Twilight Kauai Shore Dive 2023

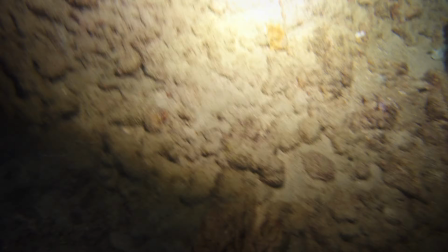4:06 You can see the spotlight has a bit of a hot spot in the middle, but it does still offer a little bit of floodlight around the periphery.
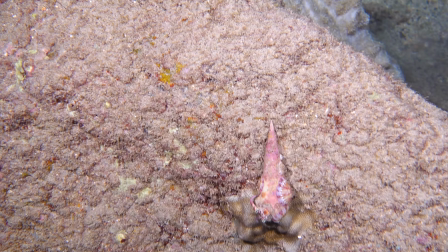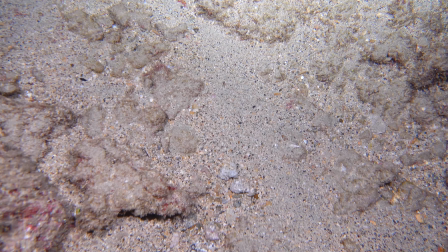4:18 Here I'm using all three lights. The hot spot from the spotlight is just outside of the camera's view, but I'm still getting some of the peripheral light from it.
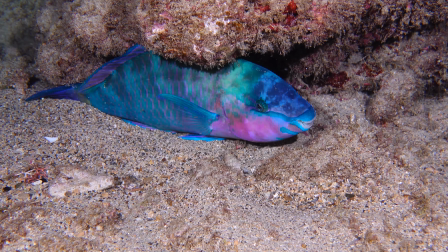4:27 This is kind of a three floodlight ring light, and I love how uniform the lighting is.
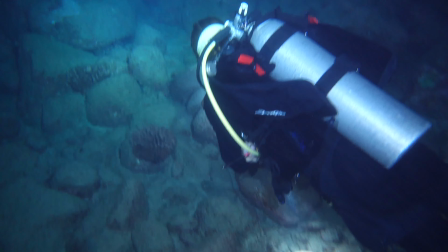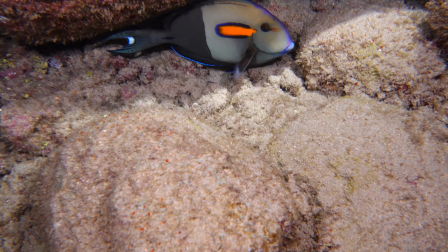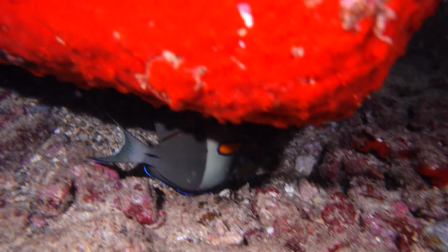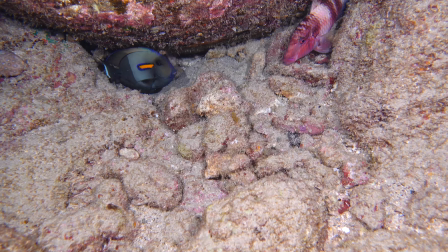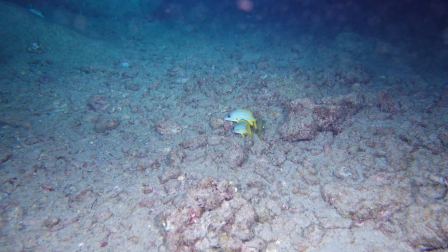4:52 Fish are just so much more relaxed at night.
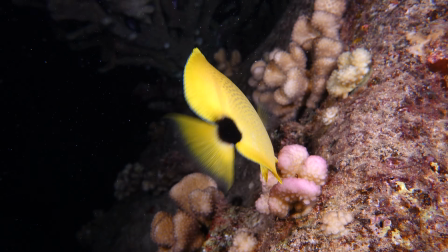4:57 I don't know if it's because they're just dazzled by the light on my camera, but I'm no longer chasing fish around.
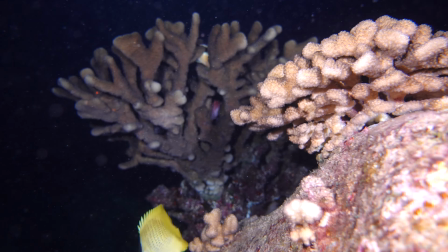5:04 They're actually swimming up to me.
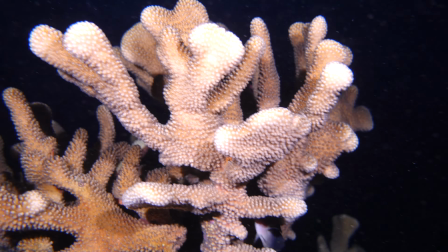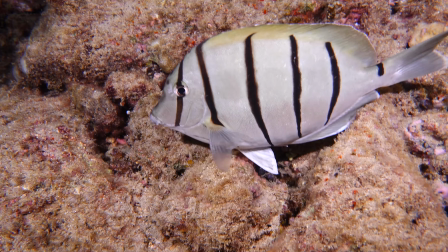5:14 The colors at night are so much better as well, especially if you have nice light. You're not fighting the blue ambient light everywhere.
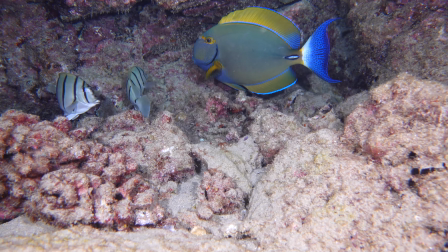5:21 You're just providing your own pure white light. And that's what I like most about night diving, is the colors.
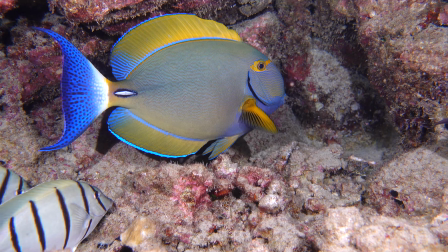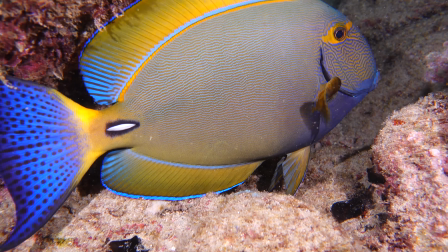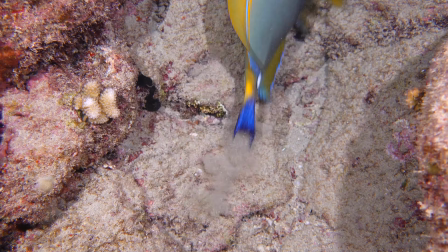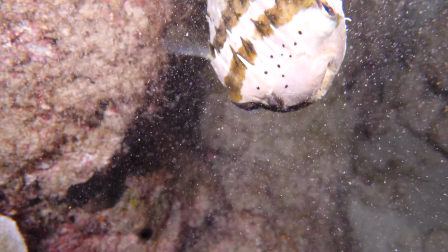5:45 Up to me. Actually can't get away from him.
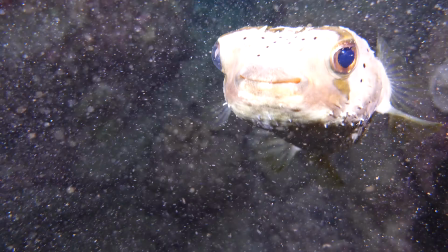5:52 I think this is one of the cuter fishes in the ocean. He's swimming right up to me.
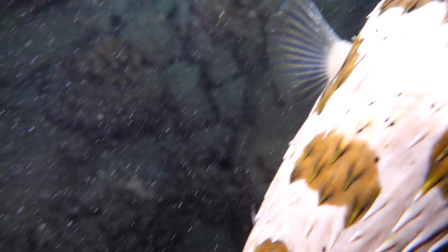5:58 Maybe he's trying to get warm from my LED lights? I've never had a fish swim up to me that close before.
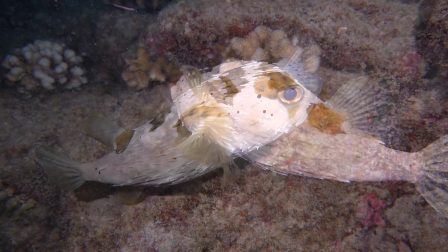6:08 You can see some little plankton swimming around in the water.
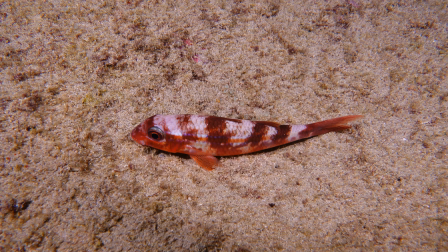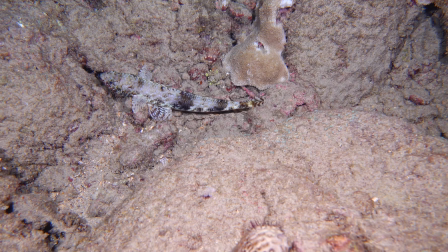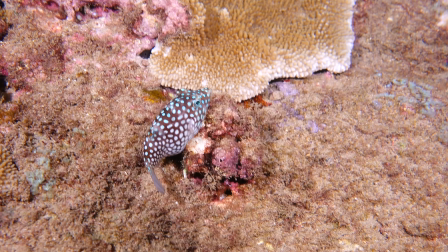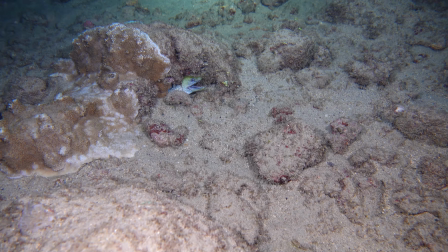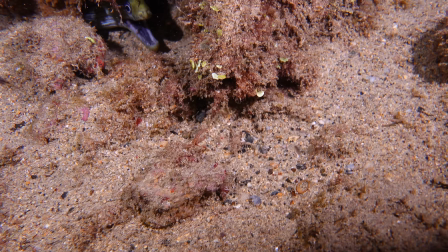6:59 Approaching the end of the second dive, and it's pitch black outside right now, so we're going to turn off all of our lights, and there's some bioluminescent plankton that you can see if you wave your hands. Can't really catch it very well, but it's still pretty cool.